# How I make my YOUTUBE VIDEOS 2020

So it all starts with the inspiration. Now this is honestly the hardest part for me is coming up with some sort of video idea. So it all starts with going out, filming some B-roll with Louis, maybe filming a vlog, or maybe seeing some new product that's come out that's interested me, that's gaining a lot of traction, or simply explaining something new that I learned in the past little bit of time.
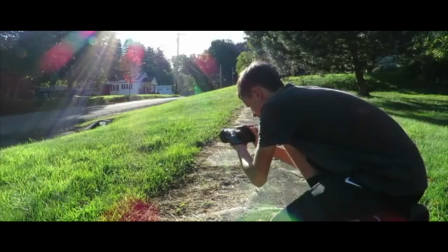(0:34)
The best advice that I can give someone who's struggling with trying to find ideas is go out, shoot something, just force yourself to create. And the other thing is any ideas that pop in your head, write them down. Remember them some way, Put them in your phone notes app so you can keep them for later use because sometimes ideas will stem from that one idea You thought of or if you don't think it's a good idea on the spot as time goes on you might look at it and think oh Wow, that's a pretty good idea. I'm gonna make that
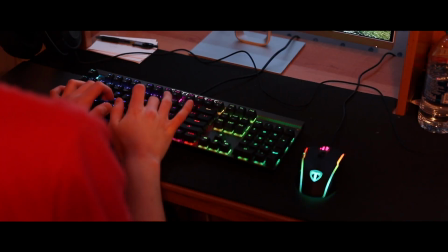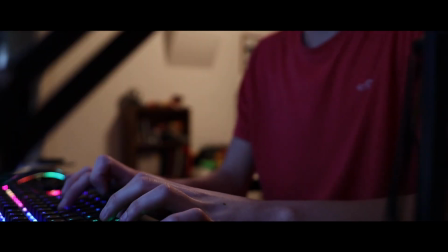The next part is actually writing down the script now I consider this to be another hard part because this is the part where you create the plan for the video So it requires more thought now.
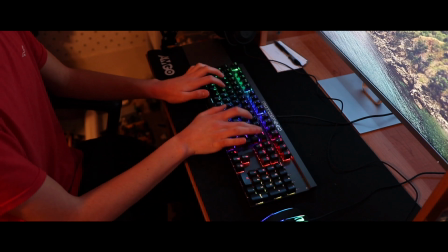(1:18)
I've been doing the same thing for about two years now I type all my scripts up in text at it,
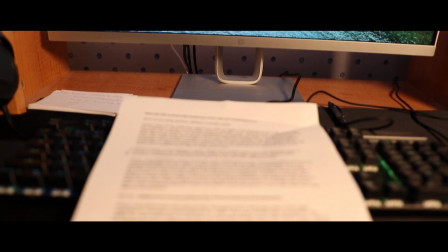(1:21)
but I started doing something new I print them out physically on paper so that way I can see exactly what I need to get done And I can make highlights and marks and
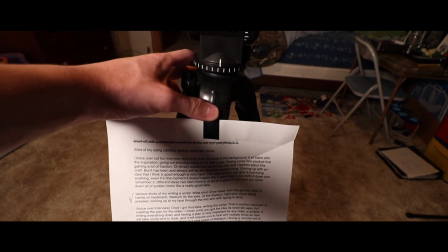(1:28)
edits easier on paper The other nice thing about paper is I can hang it up on my tripod and see exactly what I'm supposed to talk about in front of the camera Having a concise set of ideas in your mind I think it helps you work better and more efficiently since I know
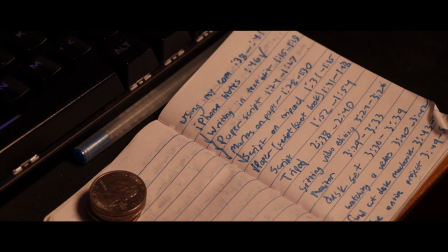(1:40)
exactly what I'm supposed to film at what times and how long it has to be It helps keep your mind on track so you can get the most done in the shortest amount of time Even including specific little shots you need to get like for example This script is a lot longer than normal because I knew that when I was planning it I wanted to get specific style shots for this video and writing down specific shots can help you later on in the process
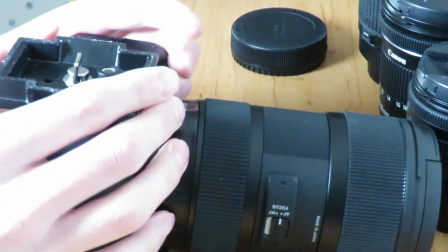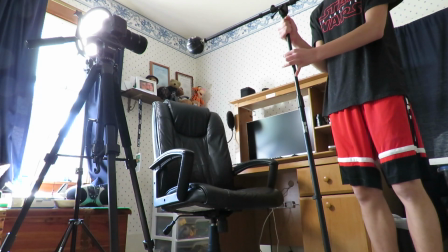The next thing I want to talk about is the gear I use now to be honest it hasn't really changed a whole lot I still use the Canon SL2 as my main camera.
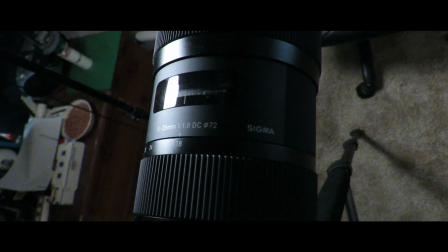(2:18)
However over the summer I did decide to upgrade the glass on it. So I bought the Sigma 18 to 35 f 1.8 I have videos about it in the past and it is absolutely fantastic lens. I still use the same light It's just a matter of how I position it see this year I just simply move the light more off to
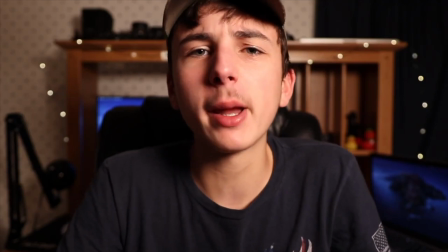(2:32)
the side to kind of create more of a drop shadow on my face Because I like that look as opposed to if it was just shining straight
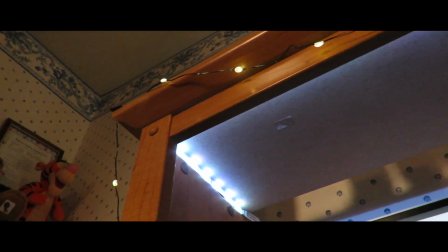(2:38)
on to my face. I still use the same tripod I have been doing a lot more lighting for the background I feel like that's another important aspect.
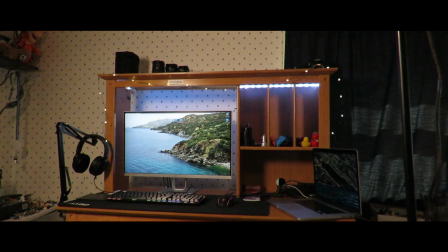(2:44)
So for the background lights There's a very cheap LED strip down there. My dad got him in a pack of three,
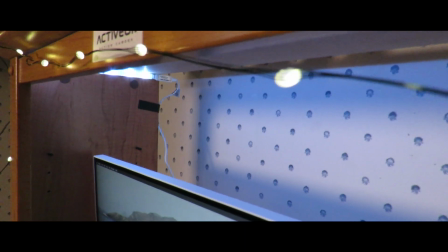(2:48)
but he only needed two of them So I got the extra one I got $4 Christmas lights from Home Depot back there just to add a little bit of warm light And I think that having these lights in the back kind of helps add
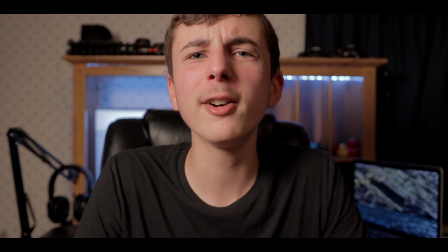(2:57)
another dimension to the scene Especially with this lens they're melted away in the nice blurry background of my main angle I have changed the audio though. I used to use the road video mic go, which is a very good microphone It's designed for vlogging, but I always used it kind of in the studio set on the boom pole But I decided I'm gonna upgrade so I'm using my blue snowball now I always used to use it with my PlayStation and for my videos I'm trying to get the absolute best audio quality. So the extra work in post is justified
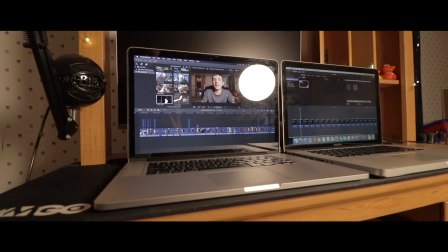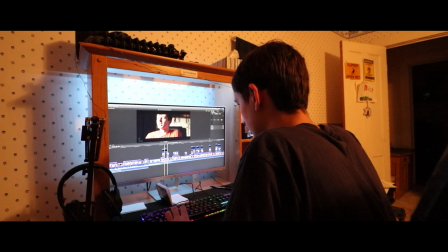(3:26)
Video editing is still one of my most favorite parts of this entire process. I love just sitting down at my desk and editing through a video.
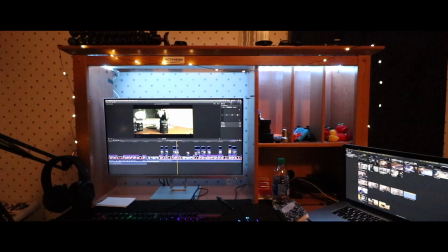(3:32)
The only upgrades for my desk really is the new monitor. I bought the HP 27Q pavilion monitor. It's a QHD monitor, 1440p, and it's very color accurate for its price. So it works great for the color grading and the video editing that I do. And my footage does look really good when I put it up on the big screen. I still use Final Cut Pro on my 2013 MacBook Pro. They work very good together. Their final cut is very optimized. So it's able to edit all of this footage no problem. And over the past year, I've edited a majority of resolutions from 720p to 4K and it's had zero problems editing any of them. Now when I'm actually in the edit, once I have the main angle all cut up and it's all tied together how I want it,
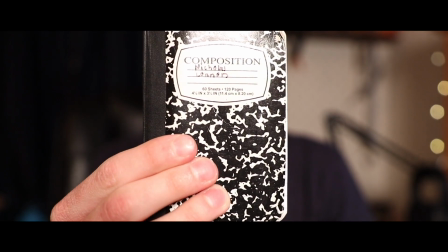(4:09)
I'll actually go through and watch it again with a little notebook and a pen and writing down all the shots that I need to get for B-roll for
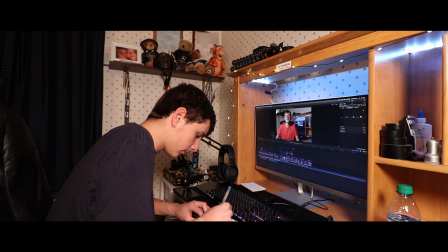(4:15)
that video.